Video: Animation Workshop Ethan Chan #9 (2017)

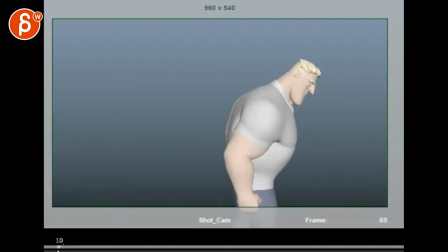5:58 is it hesitation is it I don't know what it is so this feels a bit nondescript that is way too fast
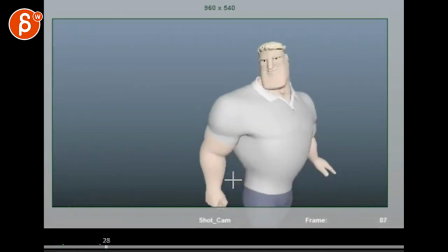6:08 even in your blocking you can start offsetting things a bit so it feels a bit pose to pose but it feels also a bit dance like he comes out in a very swooping archy manner in the handout
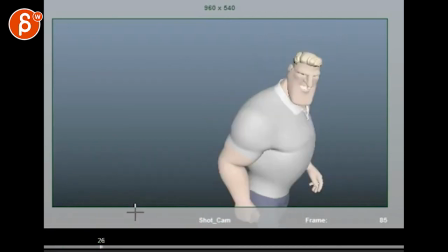6:19 this this hand pose contradicts this one so it feels like yeah this was very delicate and
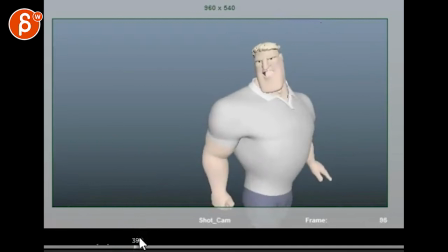6:27 it's way too fast given his mass and everything and then it feels just like it drifts down I think I was kind of moves I'm quite sure what's going on here like this cadence can't let this happen like all that
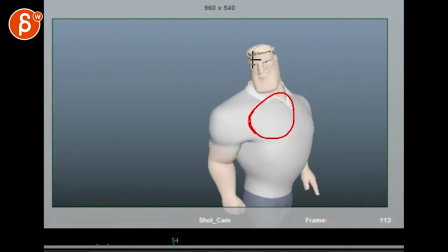6:42 there's a certain rhythm to it that you would feel and see in the chest in the body how he says all that
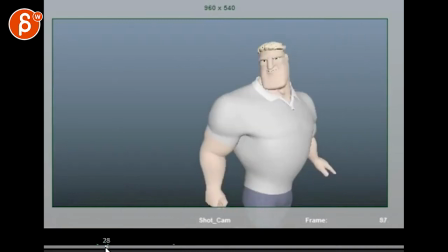6:47 stuff so this counters that again feels too soft how
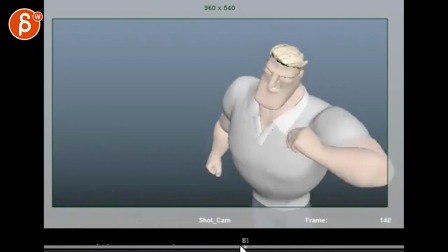6:52 the body moves here this feels a bit weird because it's almost
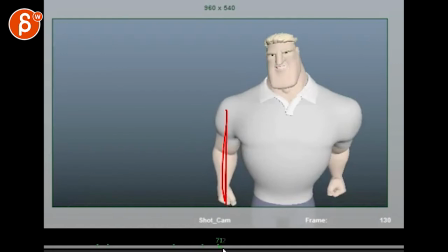6:57 like this arm counters the move like it almost tries to stick in place and it's trying to it's kind of leading with the chest a lot it's a bit
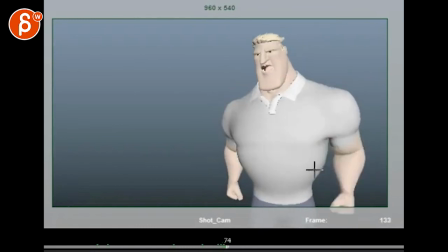7:06 of a weird move it's almost like he's leading this with this dragging to then come into a swing so it feels weirdly body-driven
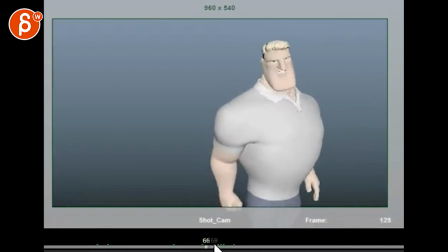7:14 and animated. It doesn't feel like a performance. But I still like this idea.
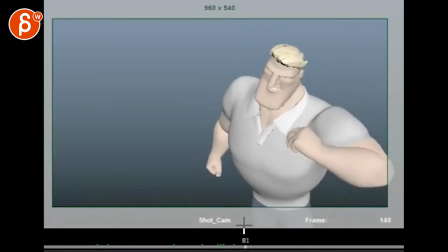7:21 That. I mean, it's very minimal in terms of what I would keep, but that is really great.
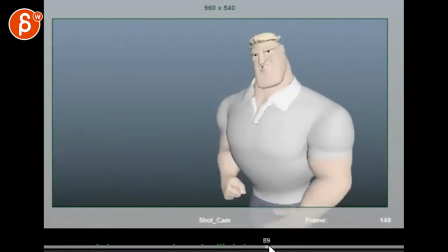7:28 That section is still awesome. And then it feels weird. Then he goes down to, like, what's over there?
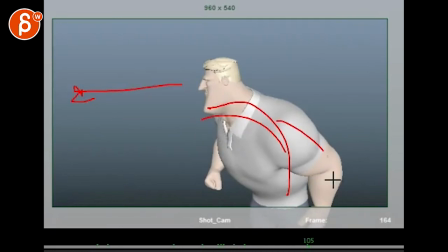7:35 It's very, very bent over. Arms back. And we're also losing his face a bit. Be careful. and he comes back way too fast again for his mass then it's very twin there and posing
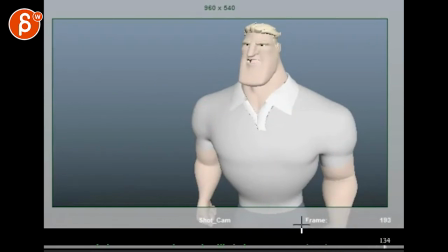7:49 look at these people um so
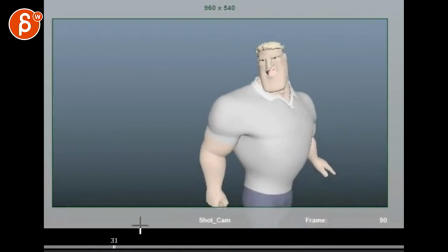7:56 the thing is it doesn't the set will definitely inform some different acting choices and movements and if he looks at things or whatever you know maybe maybe there's someone there's
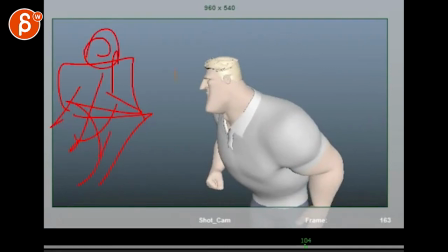8:05 a bed here and someone is dying here or something and that's what he looks at but even if you just switch the set to something else it's just the acting choices are a bit simple.
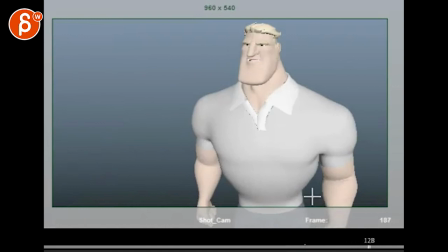8:15 The movements don't quite work with the audio. So I'm curious if you shot reference, if you have anything to look at, any reference or thumbnails or ideas.
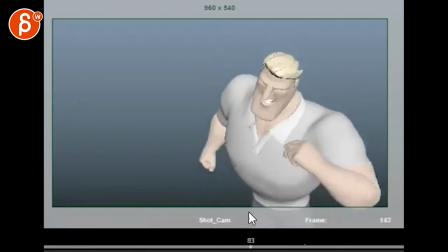8:28 It feels like there's a certain theme missing. I'm not quite sure what certain acting choices are. And the only thing to me that really works is this section through here.
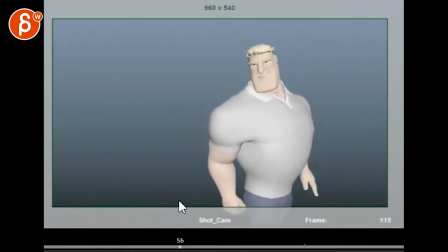8:38 But I do like that you're taking a step and a step. It's good that he uses space. You could probably just push that a bit more given his agitation. You know, you can also think about he's so frustrated, right? So it could also be that he's pacing back and forth and then stops and comes forward.
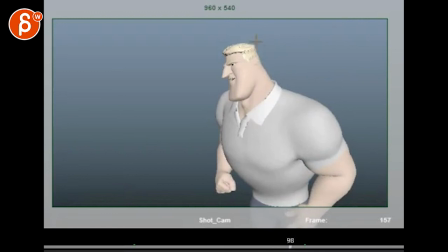8:54 You know, that could be something where he can use the space a bit more. He feels very, very confined in this area here despite that turn.
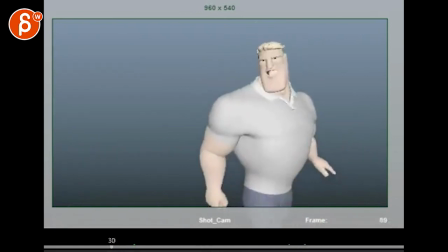9:04 So I don't know. I'm just curious what your process is in choosing those moments and if you look at any
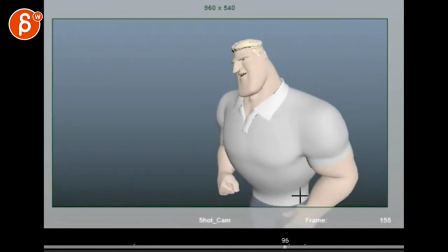9:11 existing movie reference or if you shot someone or you shot yourself um i think that's gonna help me help me help guide you in a way um yeah so let me know thank you all right there's an email you can sign up you can start whenever you want you can submit whenever you want you get 16 submissions either way a like and subscribe would be awesome all right thank you